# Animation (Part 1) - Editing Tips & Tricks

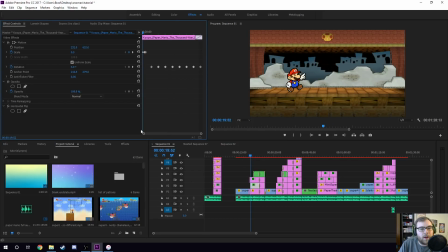(4:08)
So both of them appear here with what I like to call my signature, for lack of a better term. I'm gonna turn this music down a little bit. My signature pop-in that I like to do, which is, you can see,
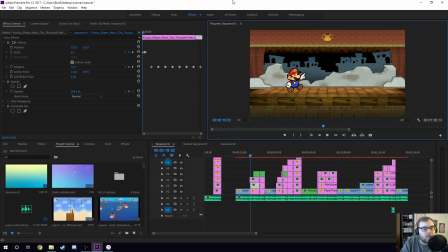(4:25)
it'll happen to Koops here, 10 frames to 10% larger than it's going to be. I talked about this in my title cards video. So 10 frames, 1, 2, 3, 4, 5, 6, 7, 8, 9, 10. And now it's at 10% larger than the final size I want it to be, and then 6 frames to its ending resolution.
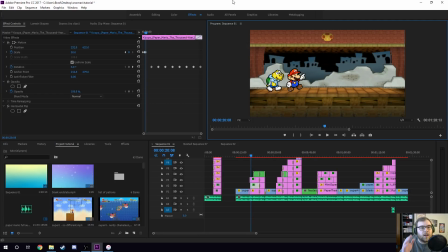(4:43)
1, 2, 3, 4, 5, 6. So in this case, the final size I wanted Koops to be at is 50%. You can see that on the scale here, 50, but at the largest it's 55. So again, 10% larger, right? and the beginning is 0.
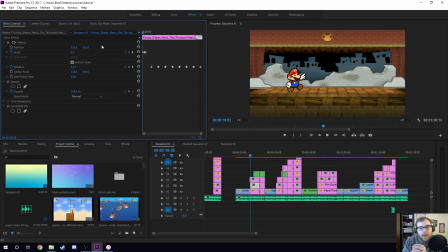(4:58)
They start at nothing, they're tiny, they're a speck, you can't even see them, and then they grow to 10% larger and then settle in a little bit smaller. And again, it's going to lag out maybe a little bit here, but I didn't know how best you can see that. But essentially, Koops pops in, and I do that in so many of my videos.
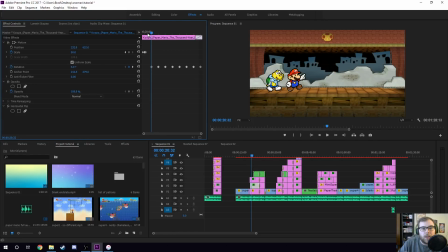(5:17)
I do that all the time. So he pops in and then settles in. Mario does the exact same thing, but then I do the same thing for Mario and Koops here, and it's just a simple rotation. So they go side to side like this. That's all I have them do, and that's basically just so they're not totally stagnant there.
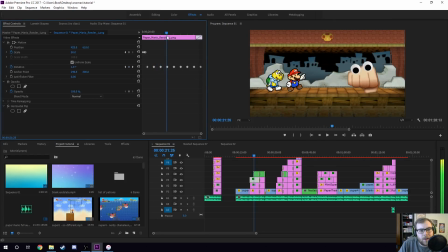(5:36)
But you can see just by looking at it, they just kind of rock back and forth like that, left to right. And again, it's supposed to be like an idle animation, but it's very basic. All I did is 3% rotation and -3, and I went between how many frames?
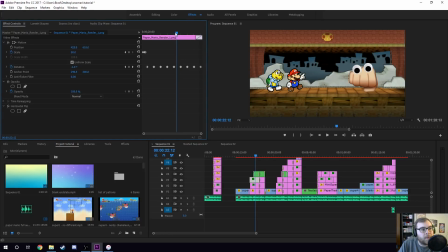(5:52)
1, 2, 3, 4, 5, 6, 7, 8, 9, 10. Probably about 30 frames. I think every 30 frames, I had them rotate between -3 and +3. So they're just rocking back and forth, up and down type thing.
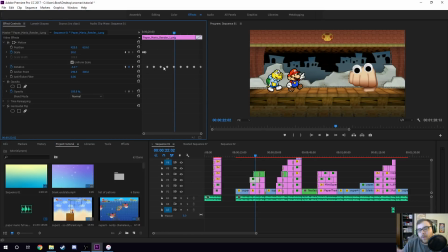(6:06)
So that's a real, this is sort of a specific situation of the kind of animation I wanted to do for them, but I'm just showing you sort of my process, everything I did. So they popped in with a pop in, the 10% larger, and then settle, and then I just have them rotate to show like idle animation, which, if you're just thinking about Paper Mario and in combat,
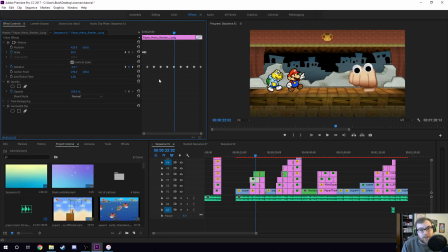(6:26)
that's what they're doing, right? When you're picking what you want to do in the battle, and Mario's like, what should I do? It's just kind of some idle animation. But now let's talk about this nested sequence, because if I click on the nested sequence, you'll see what it actually is.
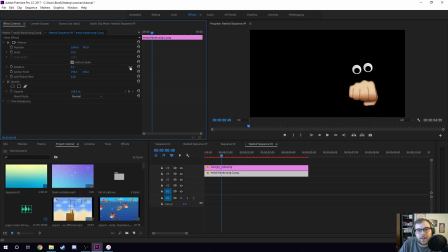(6:39)
It's the googly eyes and the actual hand itself. So the hand is a separate thing, and the eyes are a separate item as well. But I basically just set it on top of the hand the best way I wanted it to look, and then nested them.
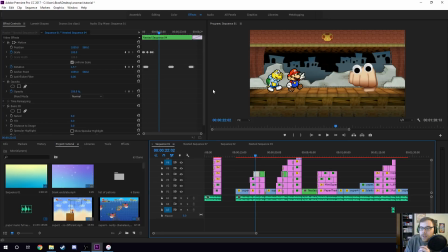(6:54)
And if you don't know what a nested sequence means, that just means you put two things together and they become one object, and it just makes editing easier. So I don't have to animate the eyes and the hands separately, I just animate them all together. And just in case you want to know how to do that, you highlight both things.
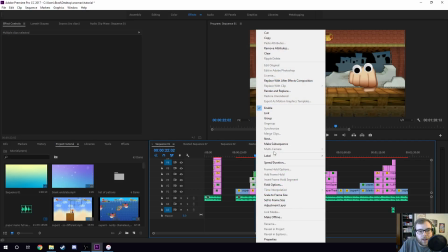(7:10)
I held shift to do that, and then I right click and you can say nest, and then it'll tell you what to make it,
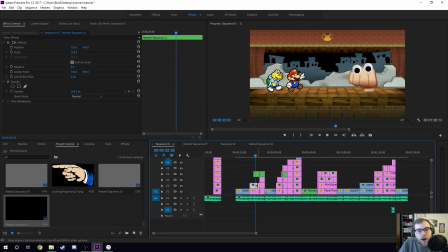(7:16)
and they'll become one object together on the timeline like that. Now, I could have done that, for example, here with Mario and Koops, because they're both doing the exact same animation at the exact same time.
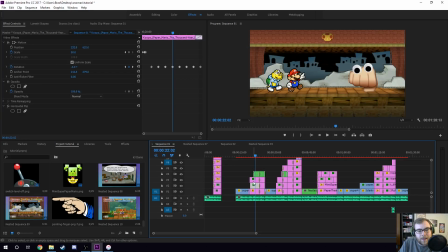(7:29)
So I could have done that. The only reason I didn't make these guys nested is because Mario appears in sooner than Koops. So at least up until that point, they need to be separate objects, because Mario pops in first back here,
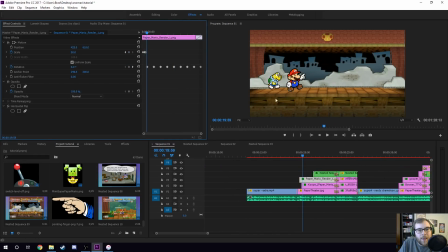(7:43)
then Mario comes in, and then Koops comes in later. So I could have, from this point, literally right here, I could have, cut these and made these a nested sequence. I just didn't. There's a point where it saves you time or whatever, but in this case, I'm pretty sure I just animated one of them.
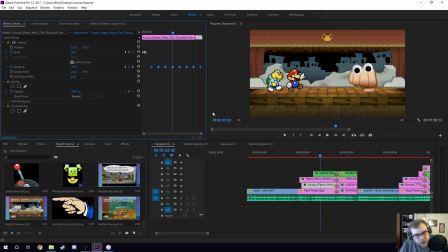(8:01)
I said, okay, 3%, 3%, and then I copy and pasted. Like, I literally just copied, the animation frames there and then pasted them on the other one. So it's about time and efficiency, but I'm just telling you, there are different things you can do.
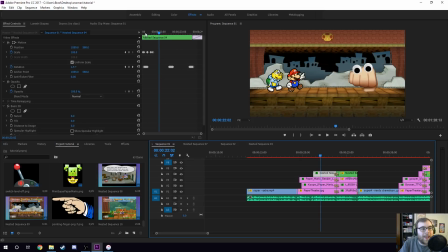(8:14)
Now, the next thing I did here for the hand, the way he popped in was a little bit different. So I did the same thing where it's 10% larger and then it settles, but I let it
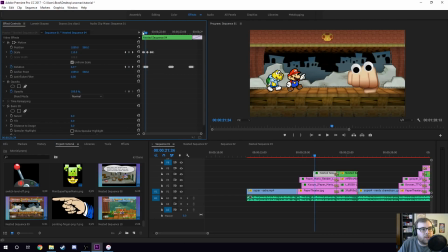(8:26)
stay larger for a longer amount of time. So right now you can see it's at 110%, and it doesn't shrink down until here, and then it goes back down to 100. And the reason I did that is because in the middle there, this extra time, is he does some really fast animation.
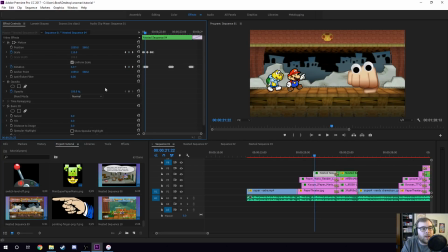(8:42)
So it's only 2 frames in between, but he's doing the same thing, 3, -3, 3, -3. But it's just way faster than Mario and Koops, right? So they're going at 30 frames, -3, 30 frames, +3. This guy's going -3, +3, really, really fast.
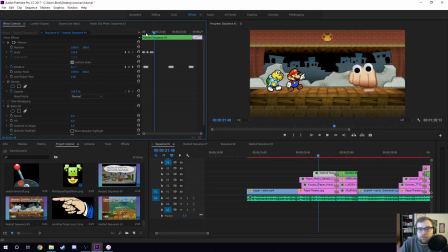(9:01)
And you can see what that looks like. It's just a boss. Like it comes in and makes a real. My goal was to make it look like he's like doing a roar or like a angry yell, like an enemy in a game, right? So he pops in, he gets big, and he goes roar, left, right, left, right, left, right,
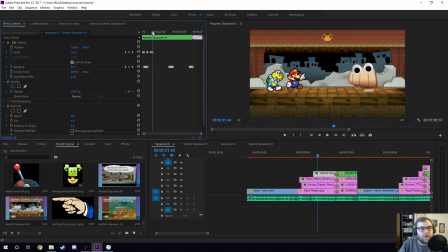(9:19)
and then settles for a second with no animation, but then he settles down to the size. And then instead of having him rock back and forth, what I did was have him just sit there totally stagnant,
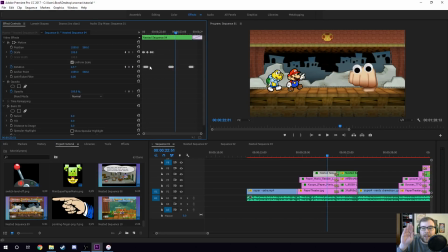(9:32)
but then do that same thing, that same really fast back and forth every now and again. And so what it makes, it sort of gives the illusion. And again, since I can't necessarily show you the animation super easily,
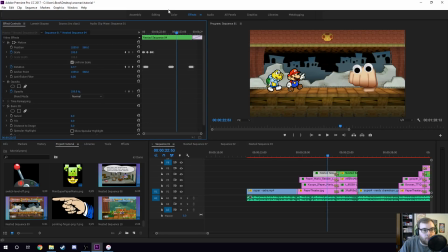(9:47)
I just recommend going and watching this section of the video for reference so you can see what the final product looks like. it makes him look like just a very angry enemy, where he's there and then he just like bursts with anger, right? So It's just like a like, you know, he's just settled, and then so that's basically what happens.
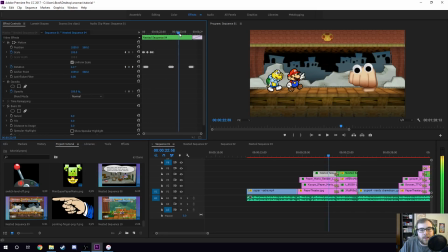(10:05)
Mario and Koops are rocking back and forth, idle animation, and then this guy's like just sitting there doing nothing, but then he goes like really fast, like that. And so that's this guy's kind of unique animation, right?
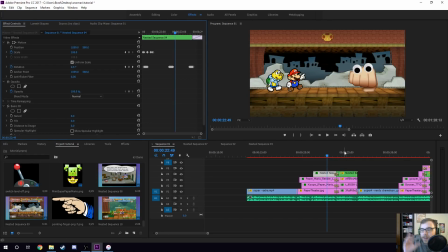(10:19)
Now, let's talk about when I shift, because again, in this video, I talked about how shifting the perspective,
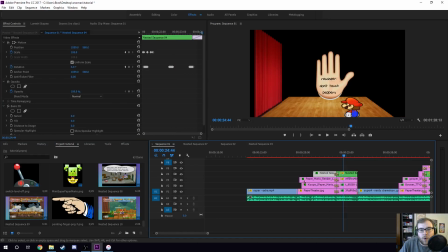(10:26)
and so I made this. Now, we got to talk about this, because this is the biggest thing about animation that was new to me when I did this was 3D. So, in your effects panel here, down on the bottom left, you can say effects and go basic 3D.
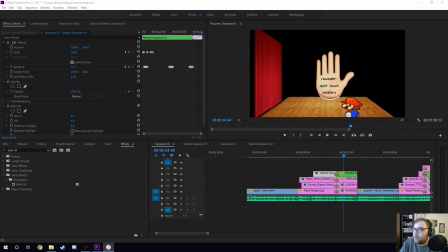(10:44)
I realized our music's quiet again. I can turn it up. My iTunes is being bad. Anyway, basic 3D is the perspective that I put on there. So let's go here. Again, this is two separate objects. So this is the floor, right? And then this second one here is this curtain.
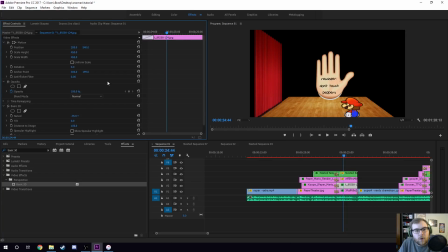(11:04)
And just so you know, these are all just objects I pulled offline. Most of the time, if there's any type of thing popping on screen or whatever, most of the time that's all it's going to be, is we just find stuff on Google Image or whatever. So I just grabbed a curtain and a floor that I thought looked okay or close enough to Mario.
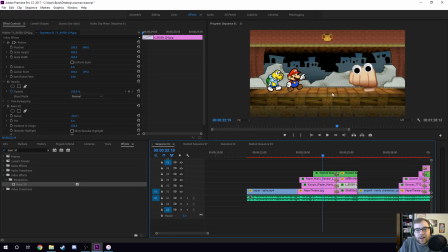(11:22)
Obviously it's not the same. This is more platted wood, you know, and this is like a Mario curtain with stars and mushrooms on it.
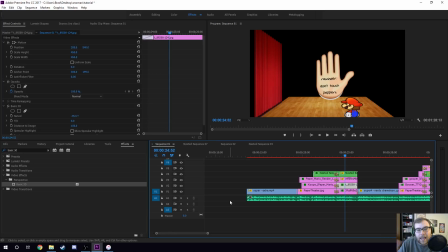(11:31)
But I got, you know, the basic idea across here of what it could look like. Now, it's not perfect, actually, and I wish I could have done it better, but I'll explain why I was not able to. And hopefully our program won't crash in the process, because it's very finicky when it comes to 3D.
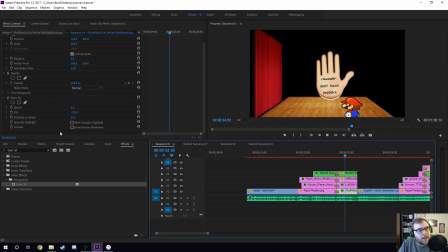(11:49)
So basic 3D is the effect I put on it, and you can see it up here, basic 3D. Now, what I did was tilt the object. So this is the floor, right? So distance to image makes it so,
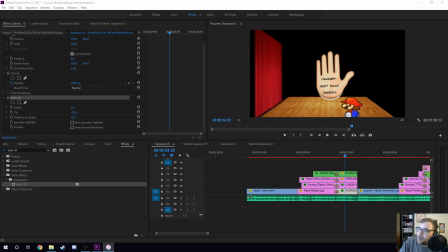(12:04)
oh man, yeah, sorry, this music's going back and forth in terms of like being really loud or really quiet. So distance to image makes it smaller, like it's pushing it back further on screen.